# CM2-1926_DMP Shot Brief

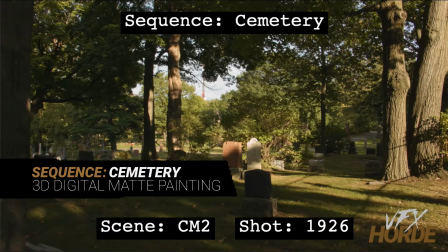This is Garrett Fry, the 3D digital matte painting sequence lead for the cemetery sequence, and we're taking a look at shot 1926.
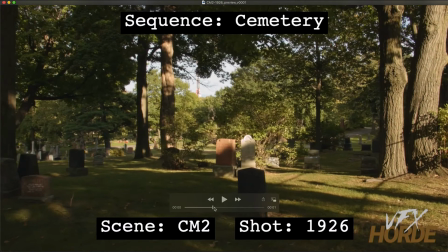So let's play that. So in this camera move, we're drifting forward through this cemetery,
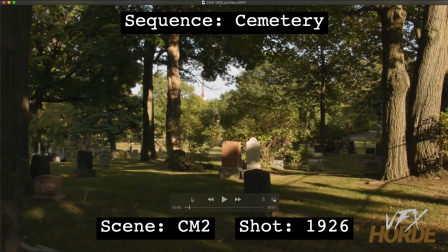and we have a bunch of different open areas in this cemetery. So I would say everything is game. All in here. You can compose this to be whatever you want it to be.
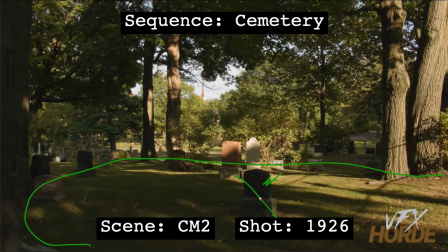I personally don't have any affection for this gravestone right here, although you could work around it. So feel free to put anything you want into this area. All this stuff back here is looking really nice and beautiful.
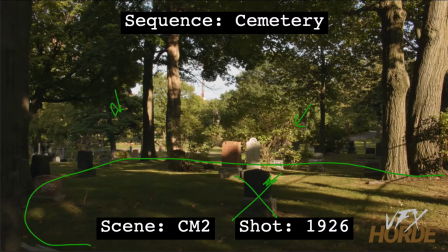It's just this area here that you would like to, I'd like to see more stuff being put into that area. So large gravestones, small gravestones, and really it's up to you to figure out how to compose this shot.
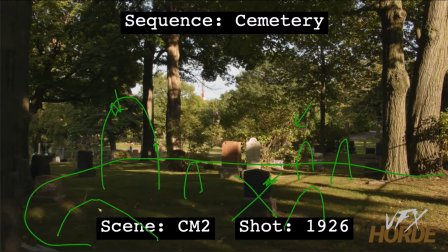So you have the background, looks great, and now put in some really strong foreground pieces that's going to strengthen the composition of this shot. Also, you have some really cool lighting going on over on this side of the frame. You can see that there's these
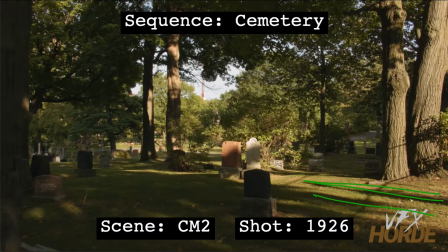kind of gravestone shadows that are coming from off screen. That's really cool. But then when you get into this area here, it's pretty much all in shadow. And so what you're going to want to do is like take this look that you have right here and move it around to
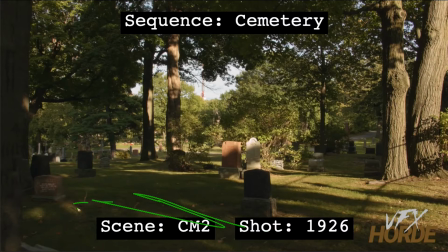this side of the shot so that we can have some more interesting lighting conditions going on here. So when you put your gravestones in here, they're not all in shadow. And that's why this one right here looks kind of boring, and is because it's all in shadow.
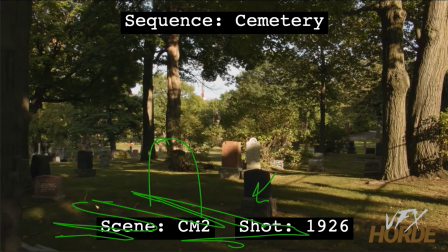But if you were to bring the light in primarily by putting light on the ground, then you can put gravestones in there and it can have that really beautiful, nice rim light to them. And you can get some of that dappled light in there and things like that, which would make it look really nice.
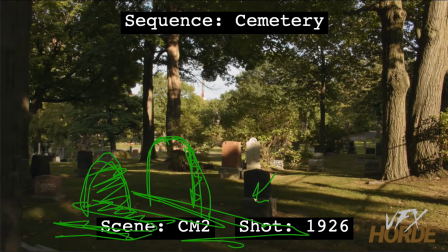So like with this camera move, everything it's a 3D shot. So you're going to have to project everything onto 3D cards using that 3D camera that comes with this shot.
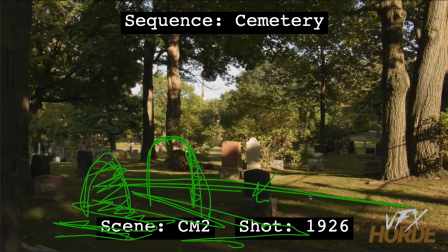And everything probably from about back here back could be cards, and moving forward you're probably going to have something a little more complex. How complex that geometry needs to be depends on this camera move.
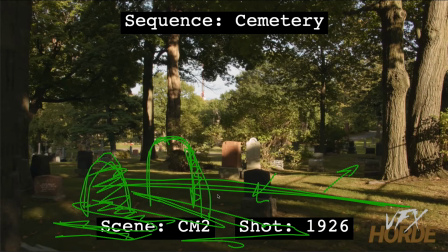So if you're in the best way to figure that out is to do a bunch of tests. So do a bunch of tests, figure out exactly how complex your geometry needs to be based on the parallax that you're seeing within those objects. And the closer to camera, the more parallax you're going to be seeing.
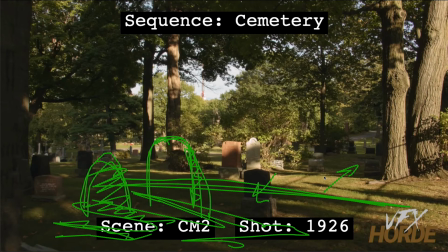And the more orbiting or movement of the camera, the more parallax you're going to see in those objects. And so, yeah, so there's a lot to be done on the shot, and primarily making this foreground have a really strong composition.
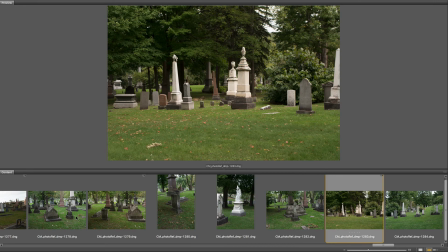Before starting out on the shot, it's really important to familiarize yourself with the extensive photo reference in the library.
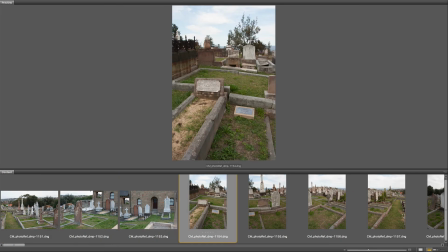It is worthwhile to do quick matte painting concepts so you can start to understand what kind of photography works for what particular situation.
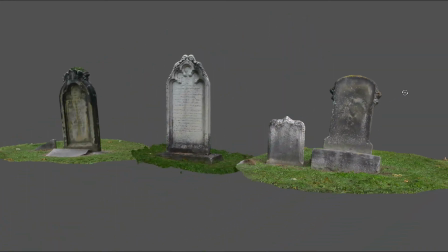Also, make sure you're utilizing the asset library, especially for those shots that require continuity between environments.
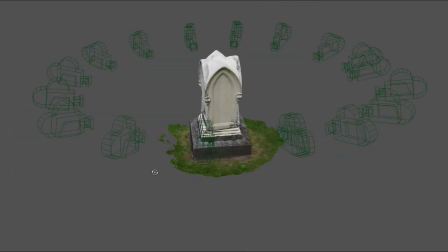These assets can be a huge help, and remember that every asset has high resolution photography,
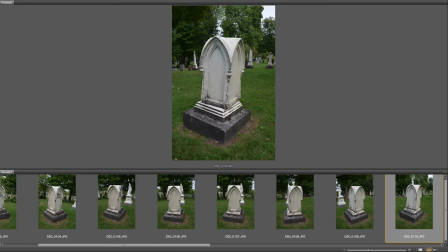so if the asset is not high enough resolution when rendered, you can overlay it with photography.